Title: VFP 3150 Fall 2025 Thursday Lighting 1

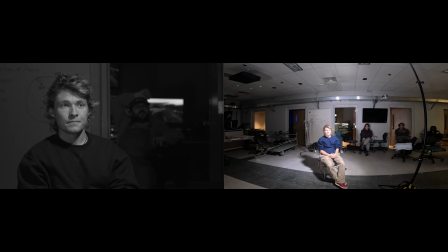53:50 We've got more of an area of shadow over here, right? The shadow of the nose is off to the side a little bit. Shadows do mean depth, right? Focusing on the shadows will give us a little more depth. Now, one of the things you may or may not be noticing.
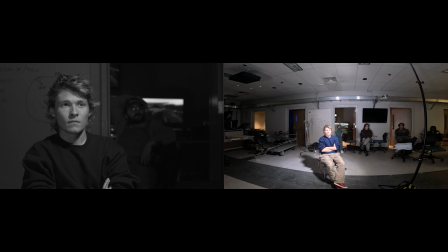54:09 Most of the time when we shoot human beings, they're looking off camera. In an interview, they're almost always looking off camera. In a conversation, they're almost always looking off camera. And we have a way of talking about that. So right now, this is the broad side of Chris's face.
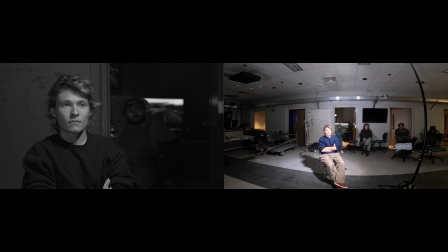54:24 I see more of this side. I can see his ear, right? And this is the short side of Chris's face. I see less. You've noticed that I have placed, of course you've noticed, that I have placed this light on the short, so it's lighting the short side of Chris's face.
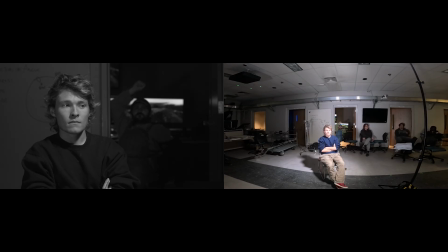54:45 I would say 80% of every lighting setup you will look at, and you'll start noticing this, I'm moving, is short-sighted lighting. The key is always on the shorter side of the face. Doesn't mean being on the broad side is wrong.
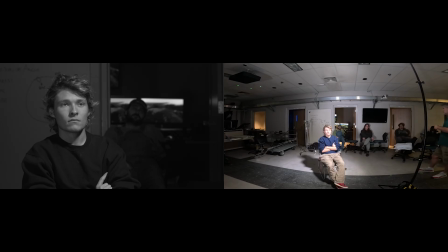55:01 We're going to look at it. We're going to look and see how different it looks when we do that. But this is kind of industry standard. We're going to emphasize the shadow side of the face because the shadow is the thing that's giving us something. It's the thing that's giving us a sense of depth. This thing is allowing us to control contrast. All right, so that's paramount and loop.
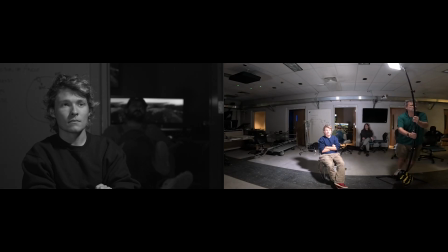55:19 If we keep coming around, we're going to watch that shadow from Chris's nose, and it's going to close and create a triangle under the eye that's on the fill side of Chris's face. What do we call this? Rembrandt. Rembrandt lighting. It is defined by that triangle and by nothing else.
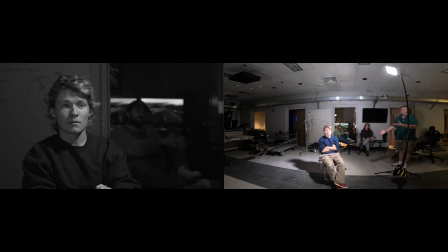55:38 Now, this is going to be a little different depending on who we put up here. If I put somebody with a smaller nose, it's going to look different. If I put somebody with a larger nose, it's going to look different. Right? So again, this is just a ballpark thing we can talk about. This is probably, however, the most ubiquitous lighting setup you will ever see.
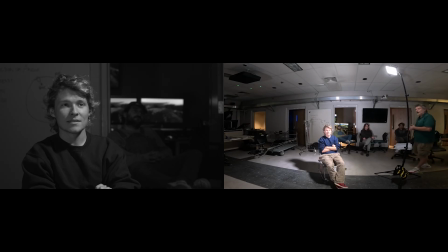55:54 If you start looking for that triangle, if you decide, I'm not going to watch anything anymore unless I look for that triangle, you will go stark raving insane. It's like the number 29 or whatever it is. It's going to pop up everywhere because this is very, very common. Okay, we keep moving around
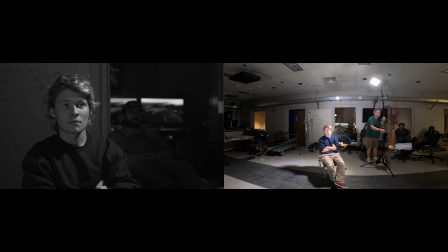56:13 until we get half of Chris's face lit and the other half in shadow. We now have what's referred to as split. This is interesting here. That's a joke. I don't have it. Couple more years, hopefully at least.
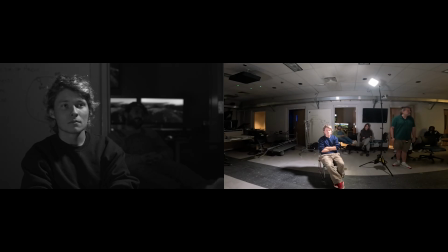56:33 This is called split lighting. We've split the face down the middle with a light. Okay? We keep going until we've just got an edge of his face lit.
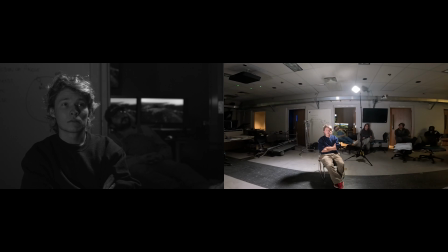56:48 This is referred to as rim lighting. We're lighting just a rim. Right, and we can futz around with this. We can make the rim lesser or more, right? But this is the idea of rim lighting.
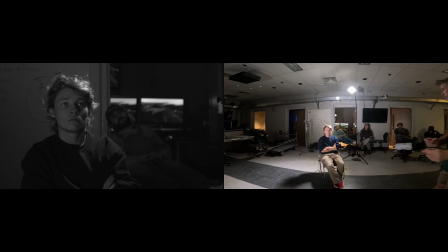57:05 Paramount was kind of neutral in terms of broad side or short side. The next light is also neutral in terms of broad side or short side. You worried about it? Yeah, well, it's just wiggling, so. Yeah. I've done this for 15 years.
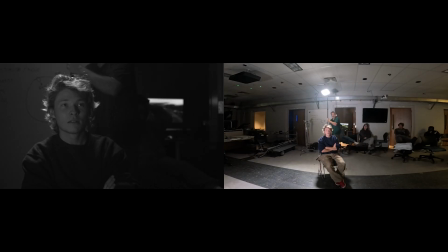57:20 I haven't had an accident with it yet. I've had some close calls. I had a close call today. All right.
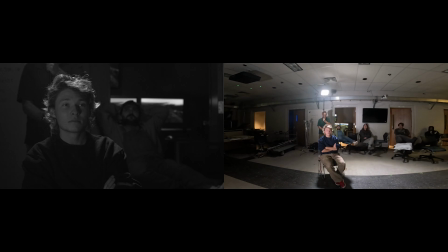57:25 If we have the light on the opposite side of the subject exactly at their back, it's called, not surprisingly, backlighting. Now, one of the advantages of backlighting, and sometimes you're going to combine backlighting with Rembrandt lighting or backlighting, right?
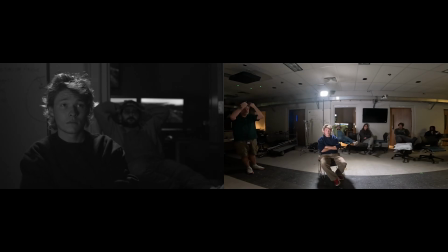57:44 One of the advantages is it creates this, it's almost like drawing a line around your subject. It creates this sort of halo around the subject that separates them from the background. It did, however, just cause a problem.